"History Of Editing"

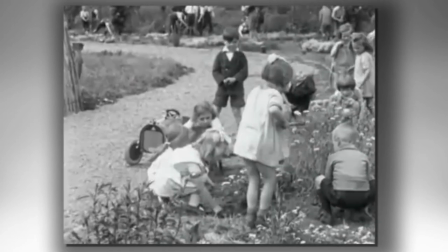0:09 Imagine a world without film. No cinemas, no films to put you in a good mood, and no Christmas movies to put us in the festive spirit.
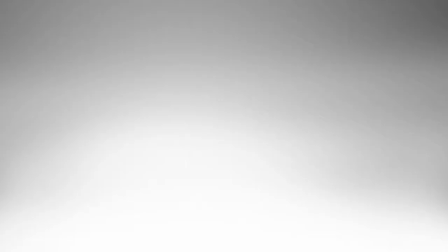0:18 Well, without the Lumiere brothers, I wouldn't even be talking to you about film as a subject right now.
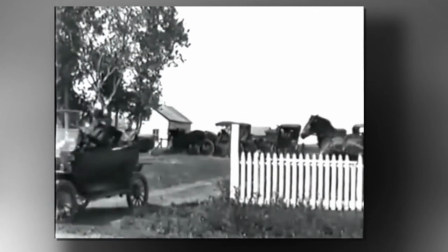0:25 I'm going to take you back to when film first became a possibility. Well, not that far.
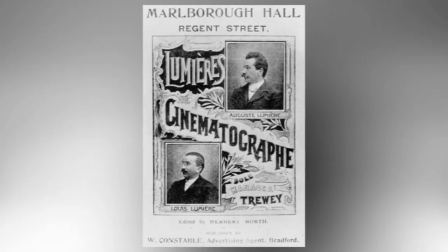0:32 In 1895, August and Lewis, known as the Lumiere brothers, projected the first film.
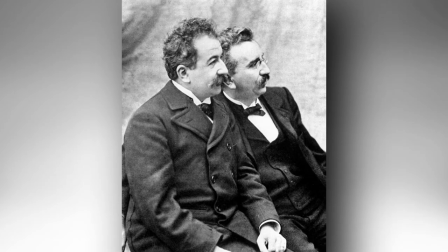0:37 Both brothers were technically minded allowing them to create a device combining camera with printer and projector.
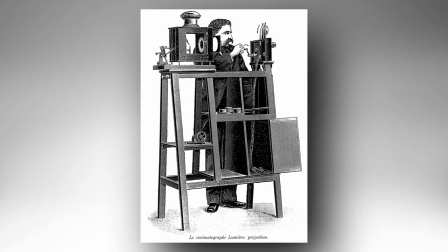0:44 For this device to work efficiently it needed to be hand cranked recording a film of up to 16 frames per second.
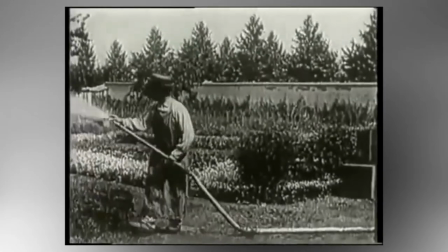0:52 Using this device the Lumia brothers created their first film called the waterer watered.
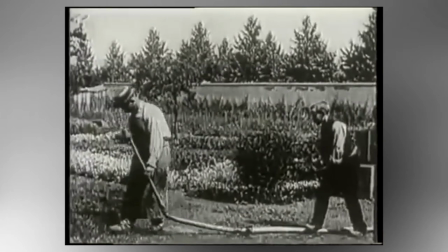0:58 Much like the filmmakers of today they took inspiration from their own experiences for example they always kept the main action in the centre of frame,
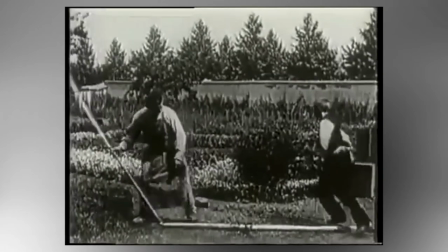1:06 much like they would have seen in the theatre. Even when the character walks away, the other brings him straight back to where?
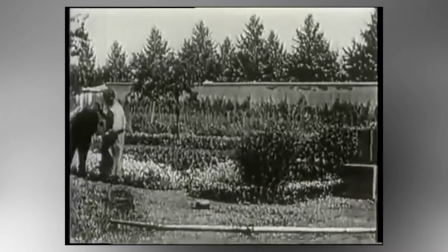1:13 Drum roll please.
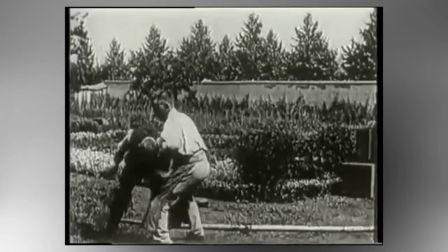1:16 The centre of the frame. The whole film is shot in one take and is using long shot.
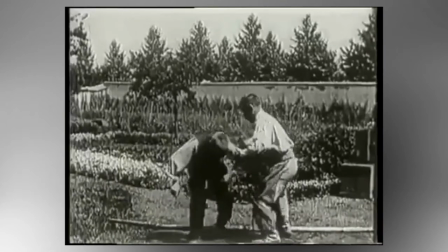1:22 This would be because, once again using their own experiences,
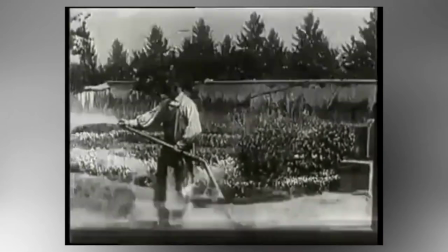1:25 they wouldn't have experienced a close up of an object whilst watching the play in a theatre, so why would they think to include this within their own films.
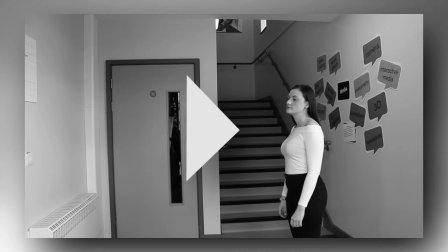1:34 Here is my own example, a recreation of their film style to show my understanding of how film was perceived in 1895.
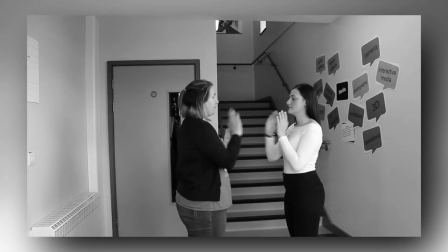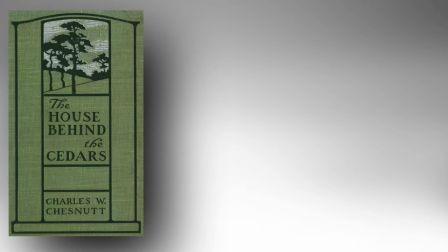1:50 Flashbacks had already existed in novels, scene changes were already a part of live theatre productions,
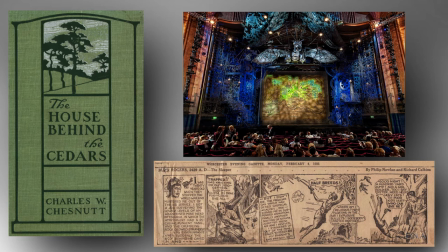1:56 and even narrated sequences visually existed within comic strips. However, early filmmakers were afraid that splicing different shots together with confused audiences.
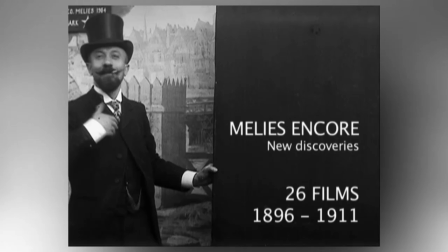2:07 But, in 1896 a man named George Melier accidentally discovered what we would know now as a jump cut. Whilst filming his camera jammed and by the time he began recording footage again the object he was filming was gone, as if by magic.
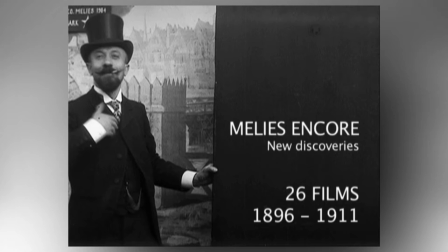2:22 This new technique became very popular and was most used to create illusions for a dramatic or comical effect.
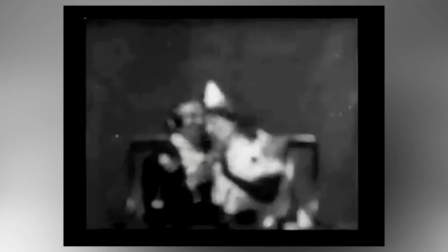2:29 Back then audiences would have easily believed it to be real compared to now if a modern day audience were to watch it we would know it was fake
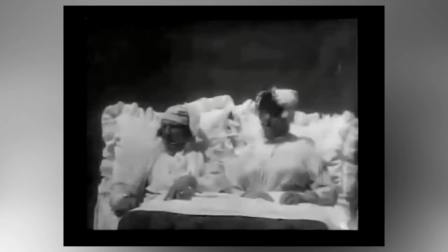2:37 due to the fact that we've seen more examples of it having seen it done before here is an example from the execution of Mary Queen
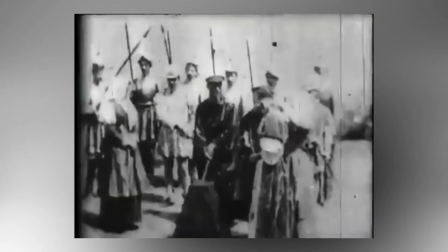2:46 of school a film by Alfred Clark made in 1985 this film uses two shots spliced together to create the illusion of the
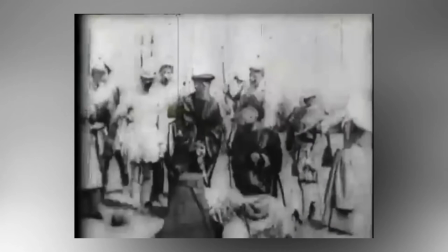2:54 lady being beheaded the first the actress present the second a replica of the character's body with a prop for her head is placed in the position that the actress was in,
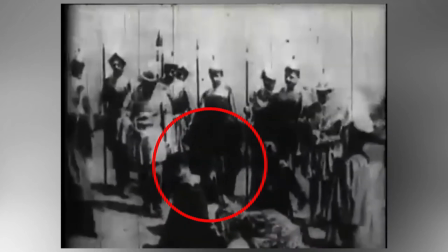3:03 so when she is beheaded the illusion is created as the prop head falls to the floor.
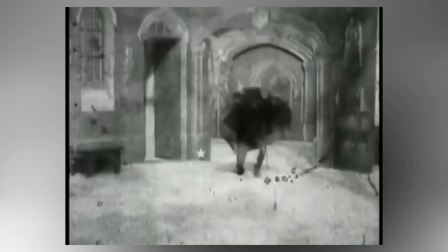3:11 Another example of using jump cuts to create illusions is The Haunting Castle, a film by Georges Méliès in 1897.
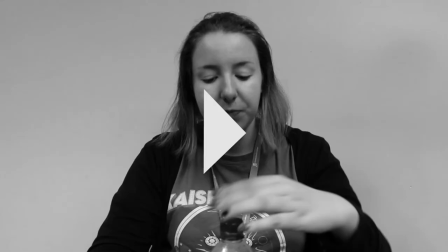3:21 I have also created by an example using this technique.
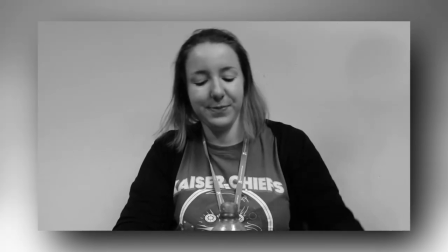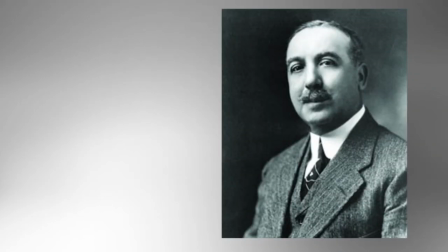3:33 In 1903, Edwin Porter discovered that by using editing,
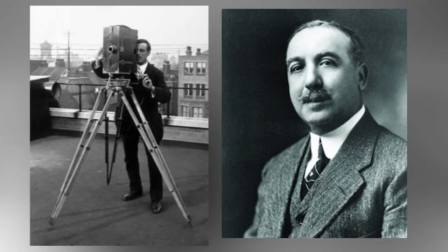3:36 if you splice scenes together you can create a film of around 10 minutes long, which meant the duration of film was now moving forward.
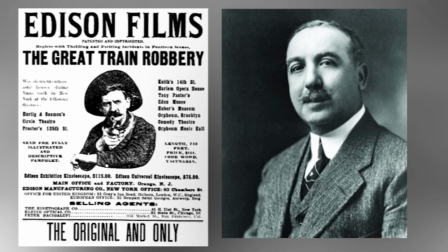3:44 The individual scenes shot put together were usually shot in a long shot and were unedited.
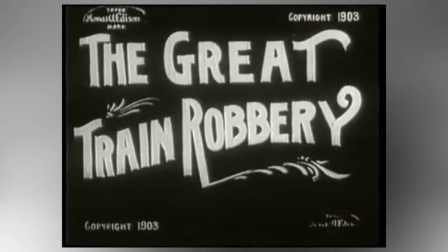3:50 An example of this technique, The Great Train Robbery made by Edwin Porter.
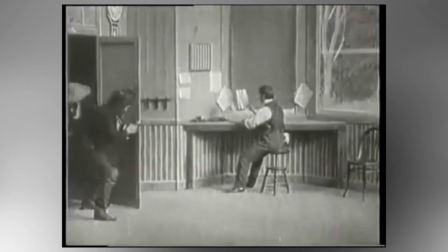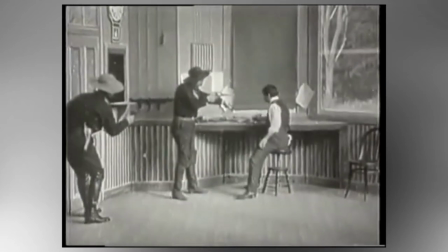4:00 This first scene includes a projector screen placed behind the set,
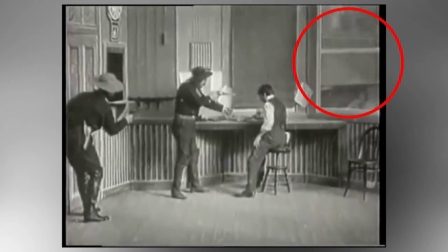4:04 so as the clip of the train going past is projected it creates the effect of an open window with the vehicle outside this building.
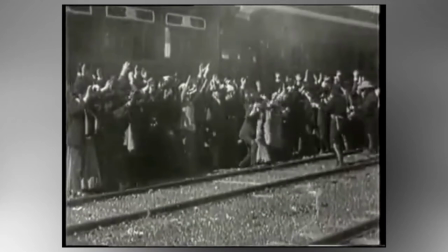4:14 For us as a modern day audience, watching a film shot in long shot for 10 minutes may become boring and uninteresting.
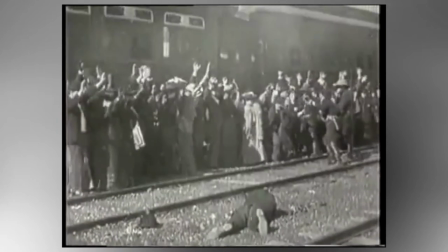4:19 If this scene were to be shot by modern day filmmakers, it would include close-ups of bags and purses being stolen,
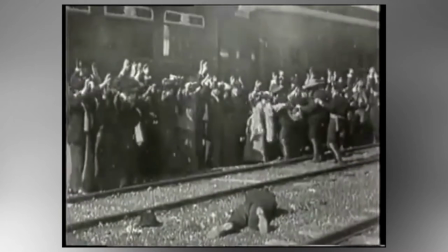4:26 hands going into pockets, scared facial expressions, point of view shots and so on.
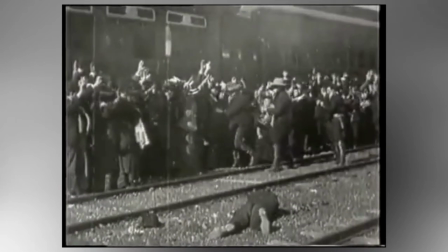4:30 However, 1903 filmmakers were still taking inspiration for what they had seen themselves, and that had yet to be the art of close-ups.
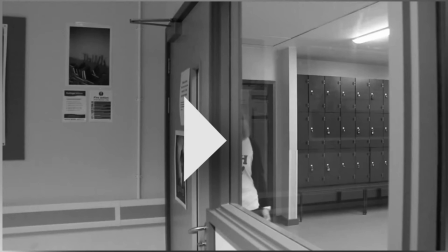4:39 Therefore, I made my own example, showing a modern day version with inspiration from this film.
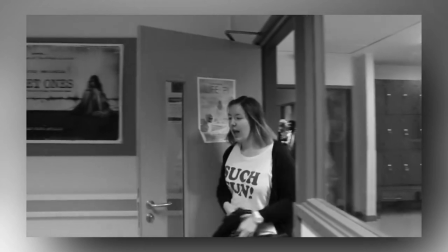4:45 I can see them!
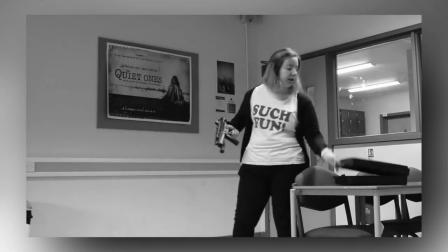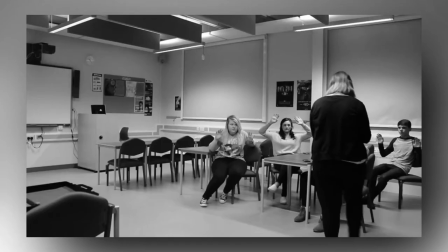4:56 You and you, now! Go! Now!
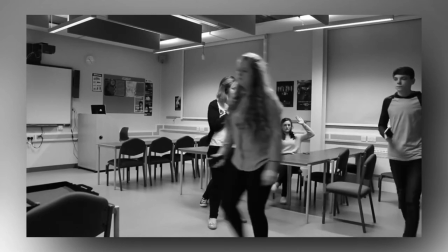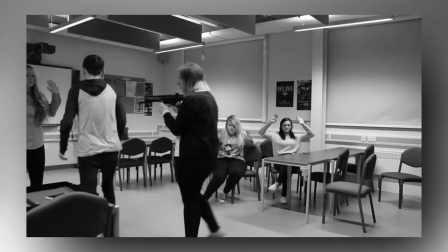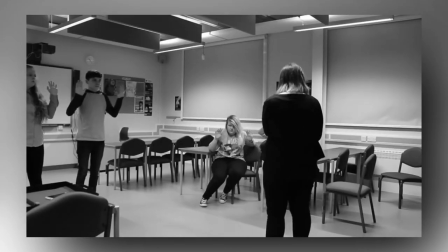5:11 You two,
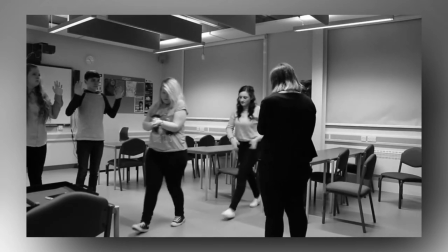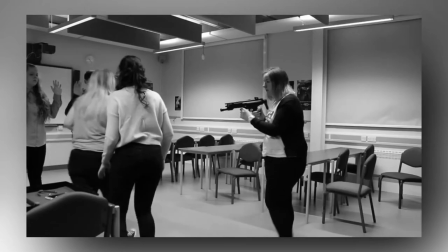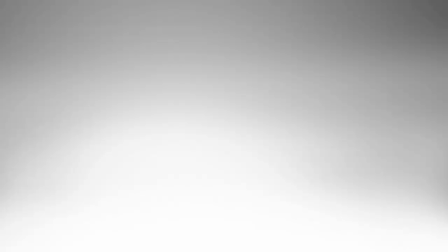5:25 thank you for your cooperation.
In 1903, the same year,
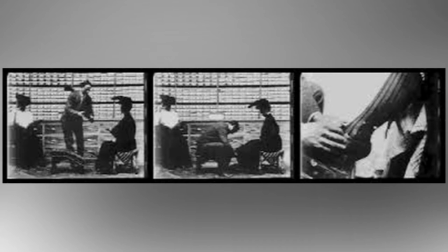5:32 Edwin Porter discovered that he could include the audience watching into his films by showing them more detail within the scene than even the actors there present,
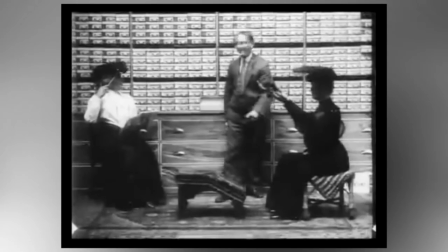5:39 by moving the camera closer to show important objects to help convey the narrative further.
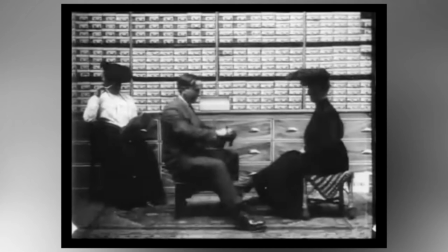5:46 An example that shows this is one of Edwin's own films, The Gay Shoe Clerk.
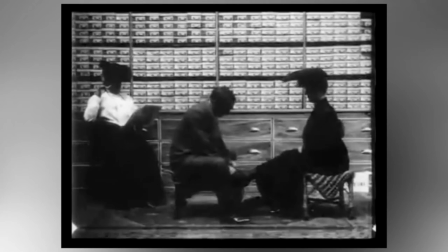5:54 By using a close up, Porter has broken the barrier of only using a long shot and has changed the way audience experienced films then and now.
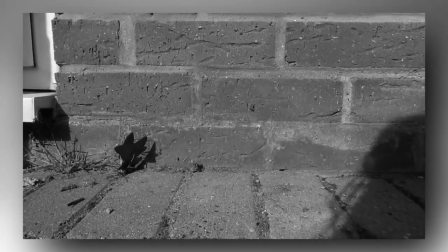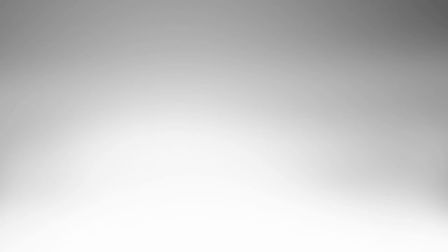6:07 Another filmmaker at that time was D.W. Griffiths.
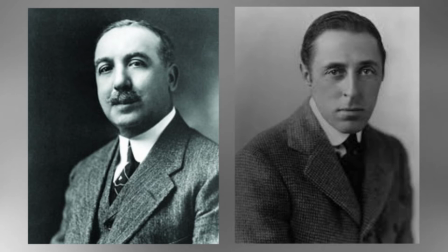6:11 Porter and Griffiths were competitive with each other in terms of film and using different techniques but imagine
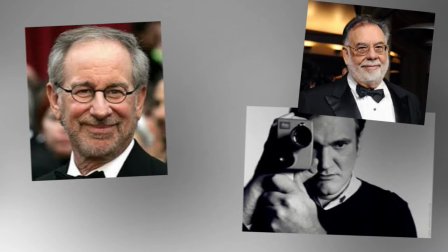6:16 how much competition within the film industry there is now compared to back then in the early 1900s.
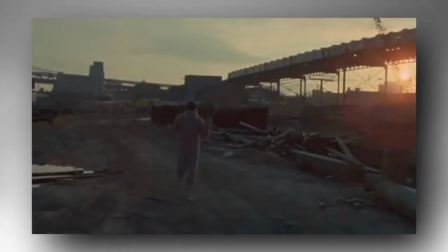6:22 In 1910 a new technique was created, montage. This is when separate shots are put together but are from different times and places.
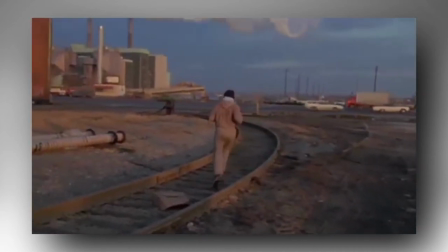6:35 One of the best examples of montage used within film is from the film Rocky, made in 1976.
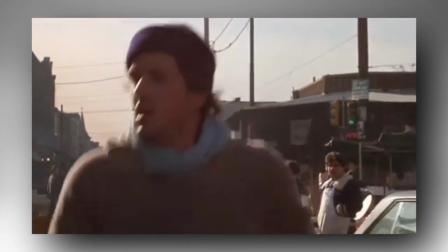6:42 This montage allows the audience to see the character building up his strength ready for the main event. This technique is a clever way of showing time passing in under three minutes.
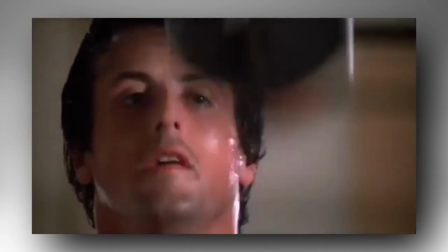6:50 We see the character in different places and outfits which indicates each scene is a different day or in some mortages a week,
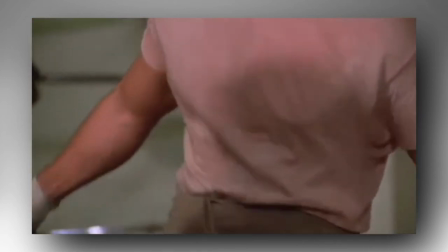6:57 and is a clever device to allow filmmakers to visually show the character's progression rather than the character mentioning it that they have been training and making the audience believe it.
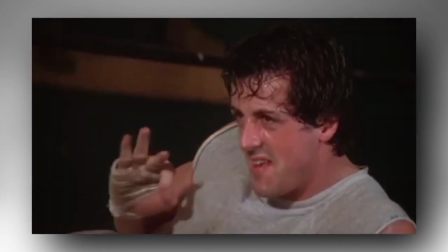7:07 Furthermore because the audience has physically seen the hard work that this character has put in it allows
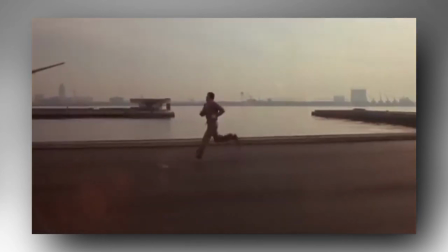7:12 them to feel emotionally connected and can appreciate what the character has done to get to where he is now.
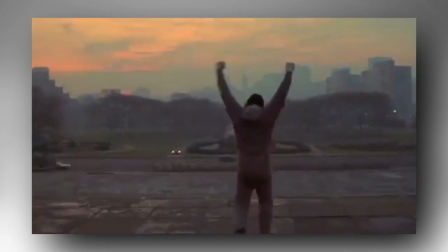7:17 The music also has a massive part within this montage as the more the music builds the harder we see the character working.
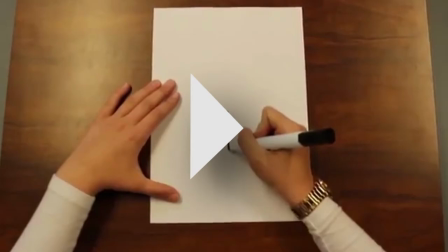7:26 Here is my own example using the montage technique on a much smaller scale.
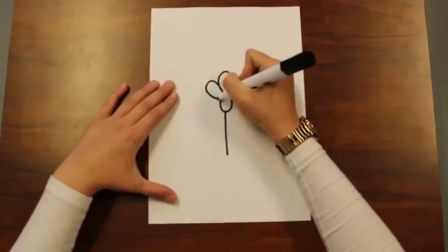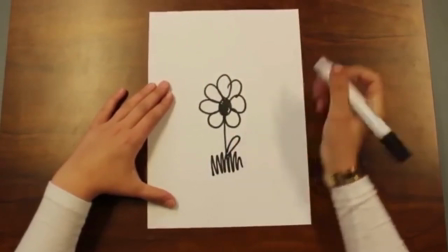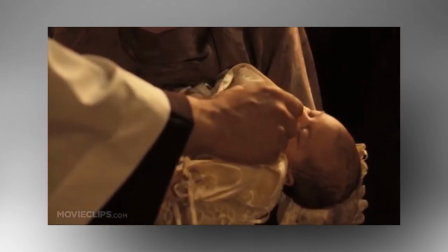7:42 Another device developed in 1910s was a technique called parallel editing.
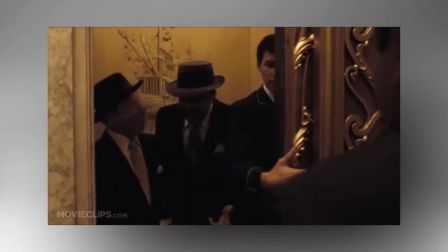7:46 This device includes two or more scenes spliced together with the impression that they are happening at the same moment in time.
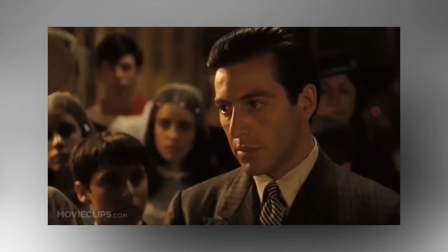7:52 This technique is achieved by editing using the audio from one scene over the top of another.
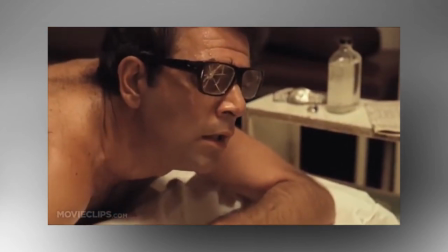7:59 This can be used to create tension, for example the film The Godfather, made in 1972, as the victim is trying to be reached before they are killed.
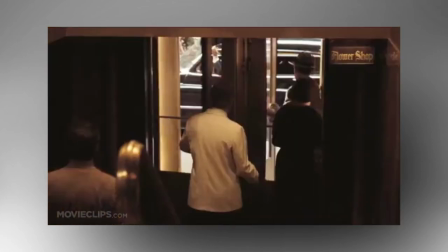8:07 By using this device, the audience are aware of the dangers ahead,
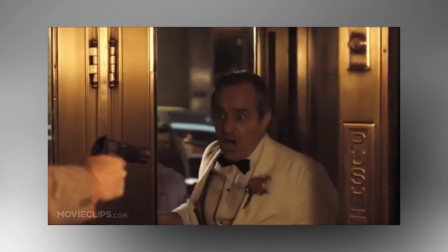8:11 and therefore leaves them scared and worried about what might happen, and also leaves them feeling included, because it's almost as though they want to warn the character about what's to come,
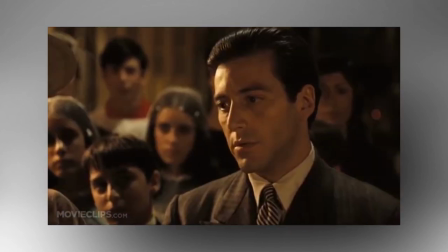8:19 so they feel helpless in the situation.